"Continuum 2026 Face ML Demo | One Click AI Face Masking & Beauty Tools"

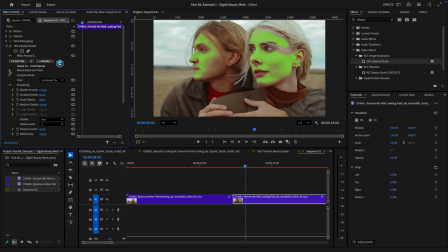(4:09)
So what do? Instead of going back to the FX editor, I'm going to open up Mocha Mask inside of PixelChooser.
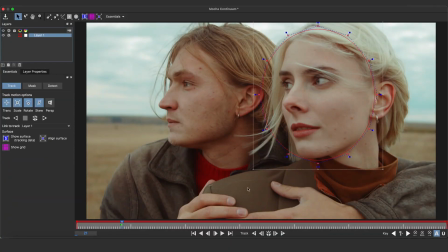(4:16)
I will draw up a quick circle around her and track that forwards and backwards.
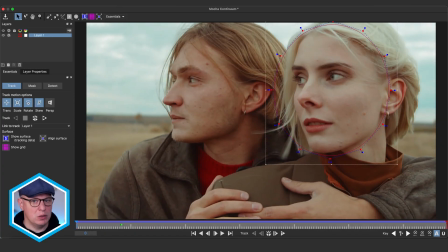(4:23)
Once the track is done, I will quickly drop down a couple of keyframes.
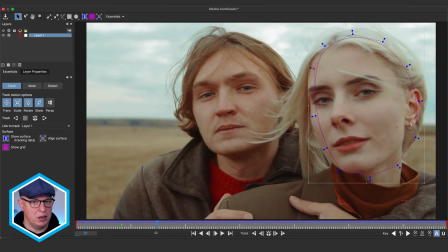(4:27)
These can be really fast and loose, as FaceML is already applied and this mask is really just meant to separate one face from the other.
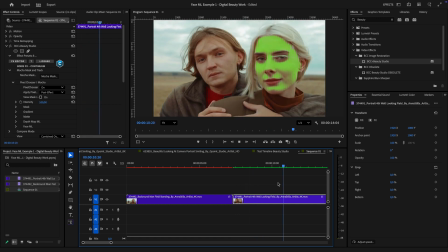(4:34)
And that way, once we leave Mocha Mask, that gets combined with the color mat and the FaceML mat we previously set up on the first shot,
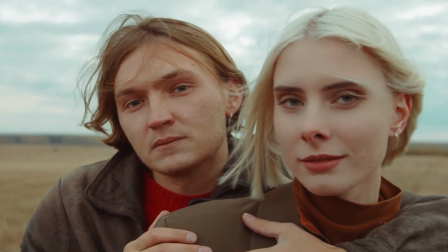(4:42)
and now we've got a perfectly treated skin for her and the original rough look for him. Having FaceML inside of Beauty Studio is a great addition for digital skin work.
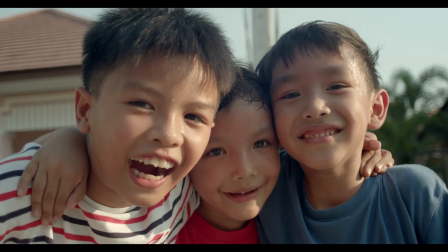(4:52)
But how about the other effects? Let's take a look at this shot of 3 kids.
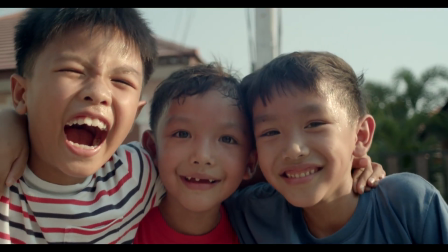(4:57)
Lovely image, but the middle kit doesn't get too much sunlight. So let's apply a BCC plus grade and brighten them up.
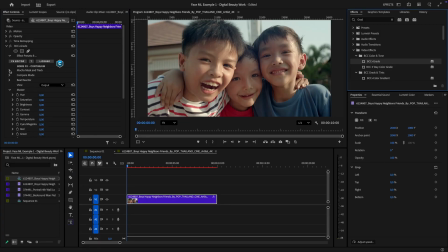(5:04)
Before we adjust any values, let's activate PixelChooser and switch on View Mask Matte for now.
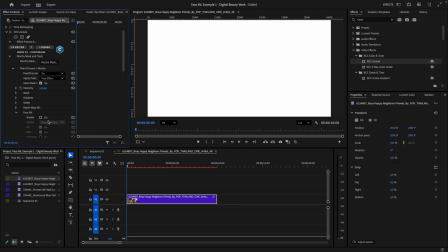(5:10)
If we move down, we see a subcategory for FaceML. Once we activate it, the machine learning model will load into the graphics card.
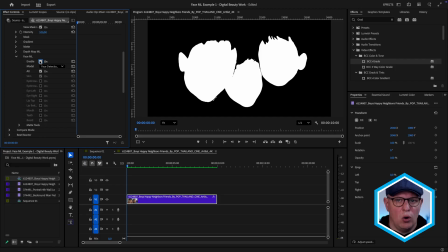(5:18)
Unlike with FaceML inside of Beauty Studio, the default selection is All, so that means it'll also apply to the eyes, the mouth, etc. For something like this, where we don't do too much detail work, but want to just broadly constrain a color correction, that is perfect. Like before, I'm going to isolate his face with the Mocha mask and track that in there.
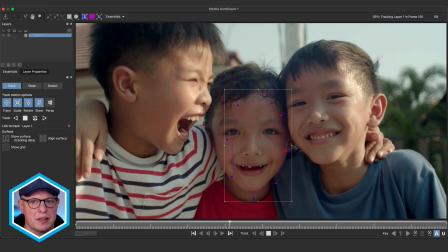(5:39)
One huge advantage of Mocha masks is that the shape data is independent of your tracking data.
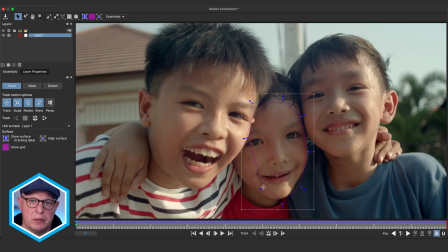(5:45)
So once this track is done, I'm able to quickly pick up any of these points and tangents to modify this mask.
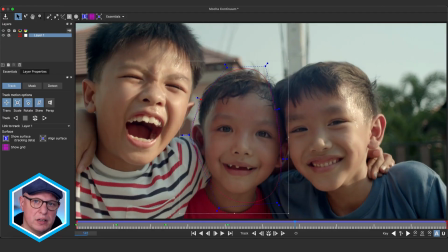(5:51)
And I can be really rough with this as well, as FaceML is already doing the bulk work for us.
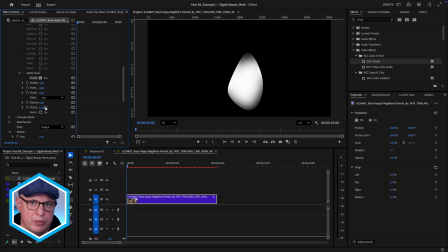(5:57)
Once our track is done, I can add some blur to both the FaceML and the Mocha mask to have a smoother fall-off.
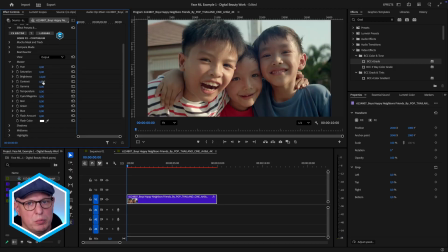(6:04)
And finally, I can make his face a bit more prominent by increasing both brightness and contrast.
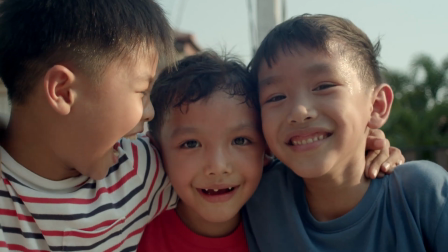(6:10)
As FaceML is part of PixelChooser, virtually any BCC Plus effect that has got PixelChooser will also offer you the possibility to use FaceML as an element of your PixelChooser matte. So you can combine it with a Mocha mask like I just did, or you can use gradients or internal or external mattes.
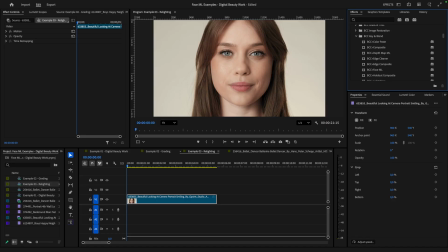(6:28)
There is some huge potential here for sure. But apart from that, FaceML also comes as its own standalone plugin.
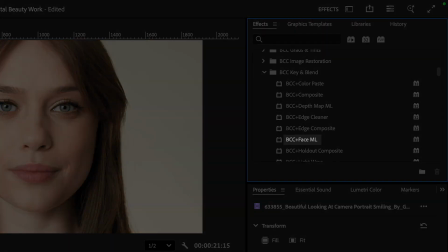(6:36)
So in our next example, let's explore how to use it in combination with some other Continuum effects for some relighting done directly inside of our Premiere timeline.
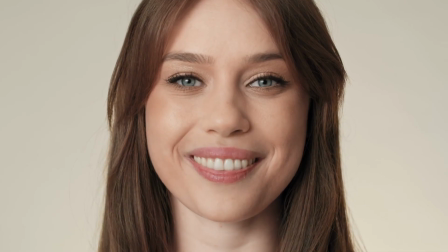(6:46)
In this example, I want to add a little bit more depth to the image.
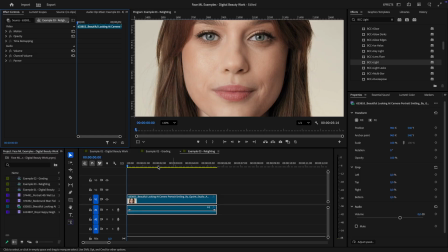(6:50)
As the background is not really offering me much opportunity here, let's instead focus on the foreground. Specifically, I want to highlight her face by adding a kind of go-go light. So let's apply a BCC Plus light and select one of the cityscapes.
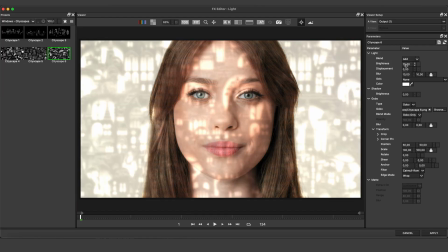(7:04)
Let's also bring down the brightness a bit and give it some subtle displacement.
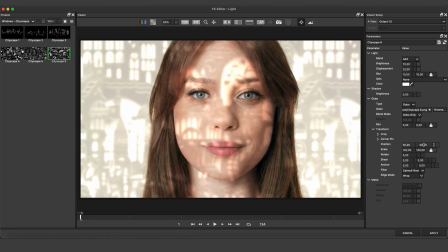(7:09)
This looks interesting, but it is not really helping me with adding depth, as it is applied all over the image.
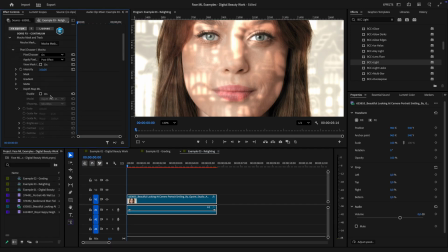(7:15)
So my first step in constraining this is to use PixelChooser and the built-in Depth Map ML to make sure I just catch the foreground elements of the image. Using the scaled mode, this already works better. But I want to constrain it to just the face without losing the fall-off the Depth Map ML is giving me here. Also, I find the gobo to be on the teeth and the eyes somewhat distracting. I could just combine this with a built-in FaceML like I did before, but it is worth thinking ahead here. Is this really the only effect I want to apply to the face? Not really. Actually, I also want to add some glow and some grading to just dial this in a bit more.
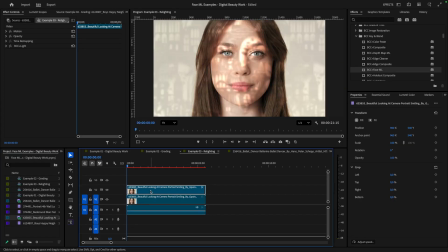(7:56)
The idea is to have two layers in our Premiere timeline. The base layer is just the original footage, and then we will have one layer atop that will contain all our effects, and of course be constrained by our FaceML matte.